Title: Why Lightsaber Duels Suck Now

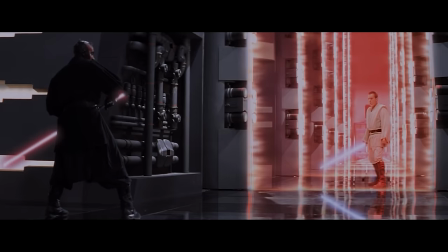(8:15)
The suspense of Maul pacing back and forth until the moment the ray shields drop and Obi-Wan explodes into battle.
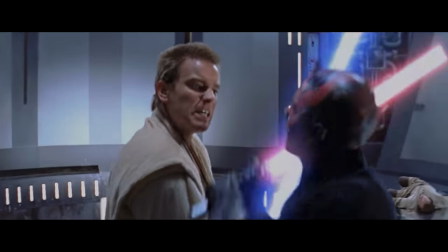(8:21)
The saber lock leading into Maul's deadly force push.
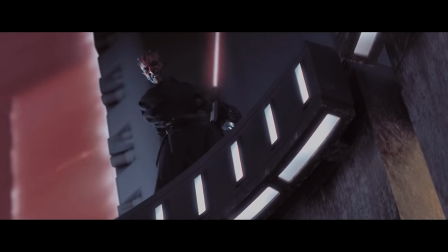(8:24)
From there, the fight slows down with all hope seemingly lost until Obi-Wan does a literal anime leap to chop Maul in half.
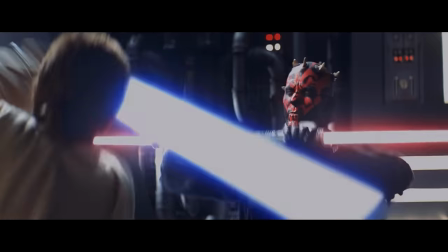(8:32)
The fight feels like an extremely fast roller coaster with huge drops, sharp turns, and a crazy finale at the end.
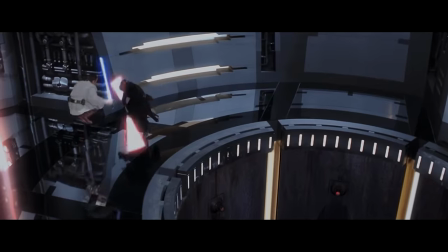(8:39)
Also, look at the camera work. Mostly wide angle shots, long takes, and minimal cuts.
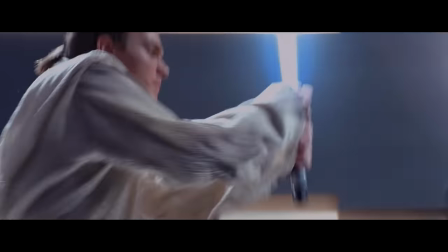(8:43)
Even when it cuts to a close-up, we still understand what's happening, while also getting a closer look at the character's facial expressions.
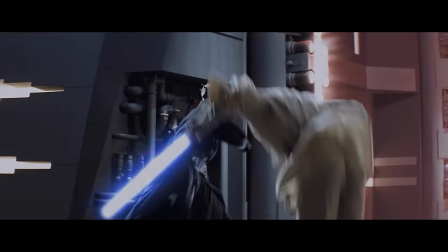(8:50)
At all times, we know what's going on in this fight. It's actual perfection. Not to mention lighting, set design, and choreography are all flawless.
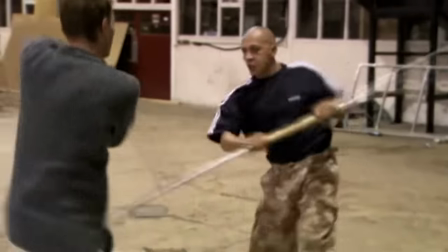(8:59)
We all know Ray Park is a legendary swordsman, and it's obvious Ewan trained relentlessly to keep up with his speed.
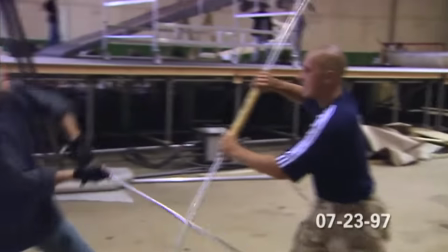(9:04)
It got to a point where Ewan and Ray fought so fast and so precise, the crew didn't think the audience would believe it's real.
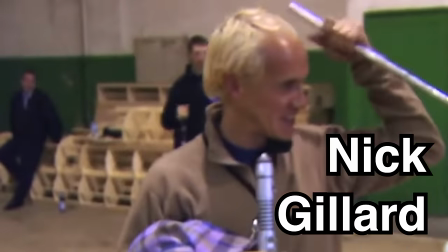(9:11)
And of course, we gotta hand it to Nick Gillard for essentially inventing the lightsaber combat we all know and love today.
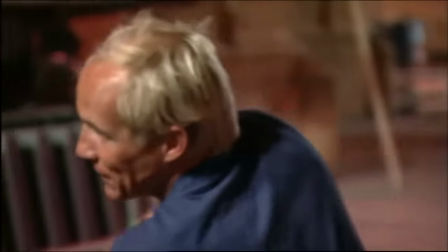(9:17)
And guess what? After the amazing work Gillard did for episodes 2 and 3, he was not invited back to work on the sequel films by Disney.
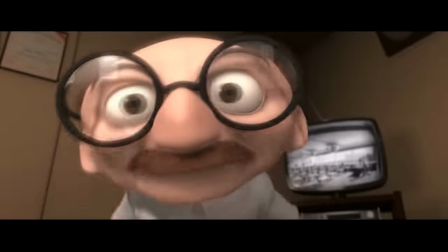(9:25) Coincidence? I think not!
Gillard actually said,
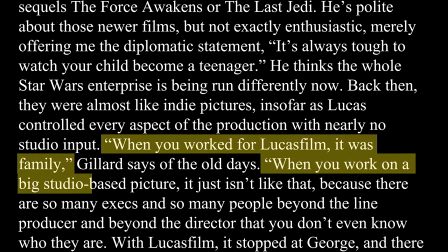Disney really f***ed this up for us, didn't they? Well, at least this fight is perfect.
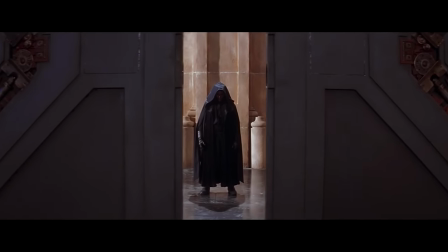(9:39)
From the cinematography, editing, music, oh my god, I didn't even mention how perfect the music is.
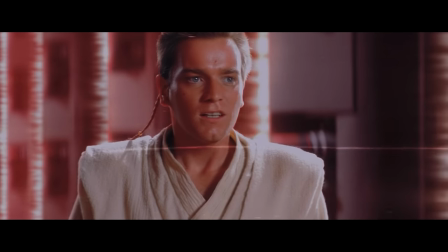(9:45)
Obviously, Duel of Fates will be playing at my funeral. But notice how most of this fight has no music, letting the clashes really drive into your soul?
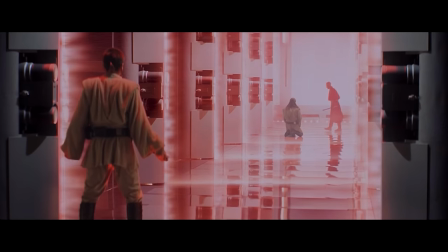(9:56)
The music is reserved for significant moments like this.
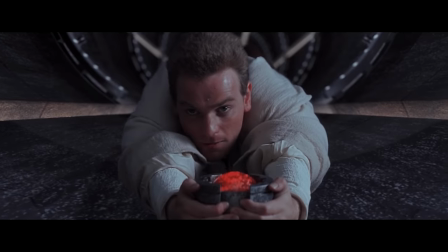(10:04)
And this.
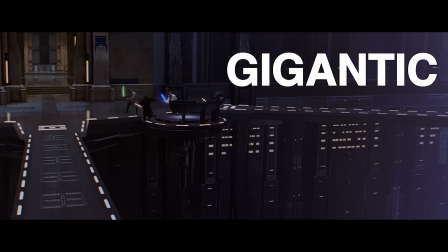(10:09)
You know, moments that really emphasize the gigantic emotional significance of this fight.
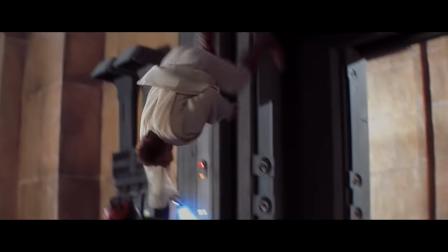(10:14)
This duel has so much going for it story-wise. Before this, the Jedi were chillin' in a time of peace.
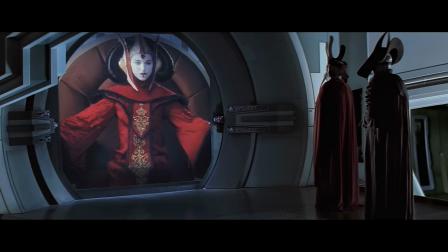(10:21)
The Sith were thought to be extinct and all disputes in the galaxy were handled pretty well. Hell, this whole beef with the Trade Federation probably didn't even trip anyone out over at the Jedi Temple.
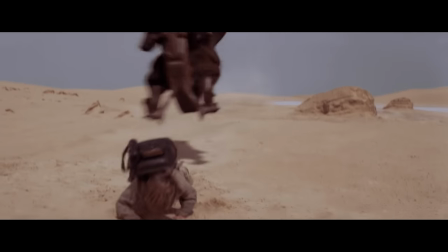(10:29)
That is until this mother f***er shows up and tries to run over a kid. And then he shows up again and hits these two with this s***.
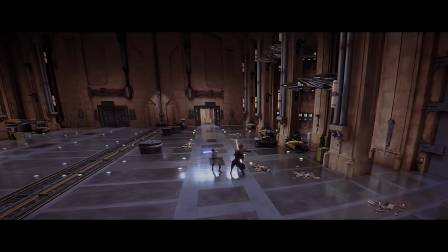(10:37)
The first real lightsaber duel in a thousand years then ensues. The 2v1 is going alright until...
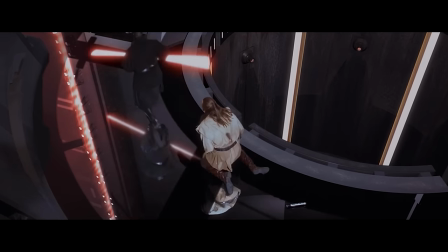(10:47)
This right here is the reason I rewatched this fight time after time.
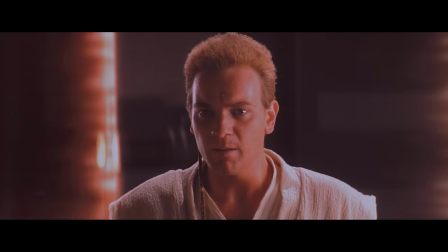(10:52)
I can only imagine what Obi-Wan is thinking in this moment. He knows he's not as strong as Qui-Gon, yet the only thing on his mind is to avenge his master.
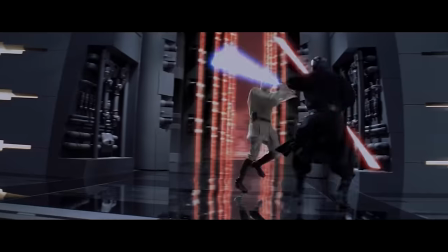(11:02)
He's got blood in his eyes and does not hesitate to go at Maul with every fiber in his being.
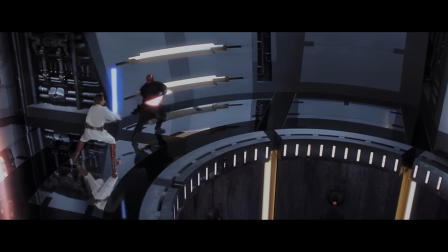(11:07)
Thematically, it makes sense why Obi-Wan would be using anger in this fight as he's still a Padawan.
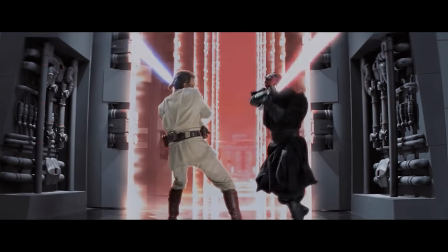(11:12)
I just love these close-up shots of his aggressive face. But Maul takes advantage of this anger to position Obi-Wan to be forced into a hole.
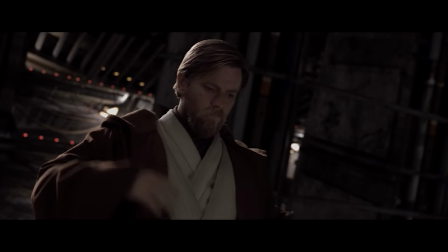(11:20)
It's here that we see Obi-Wan transition from a Padawan to the master we know him as, when he calms himself for his final, calculated attack against Maul.
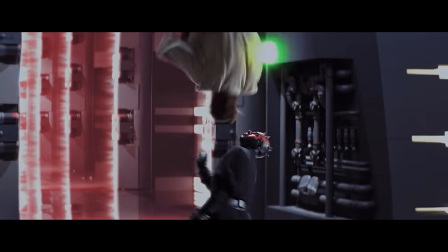(11:28)
And it works. See how the little details of the fight all line up with the overarching plot?
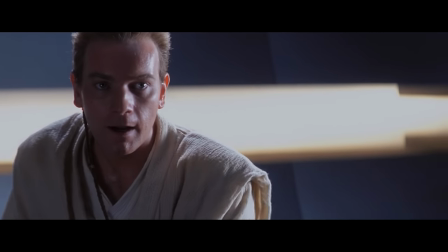(11:33)
It's poetry in f***ing motion!
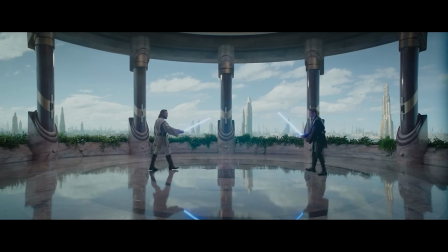(11:39)
That about wraps up my convoluted rant on lightsaber duels. If you made it this far, thank you for sticking with me.
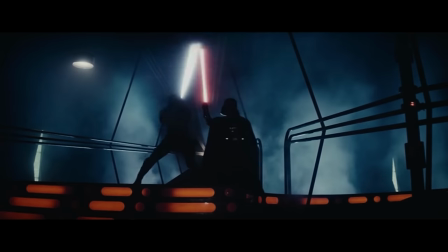(11:45)
I'd love to hear your thoughts on modern lightsaber duels and also tell me what your favorite duel is I'm not gonna judge if it's from the sequels as
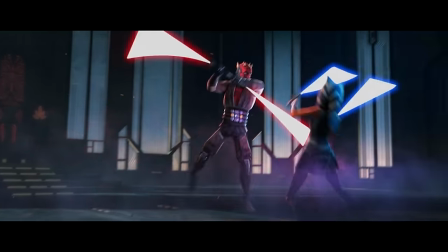(11:52)
much as I complain I can honestly say I have enjoyed every lightsaber fight I've ever watched and here's to many more duels to come Thank
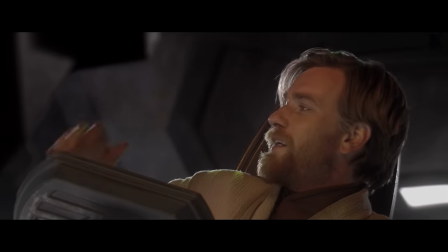(11:59)
you very much for watching my video and I'll see you next time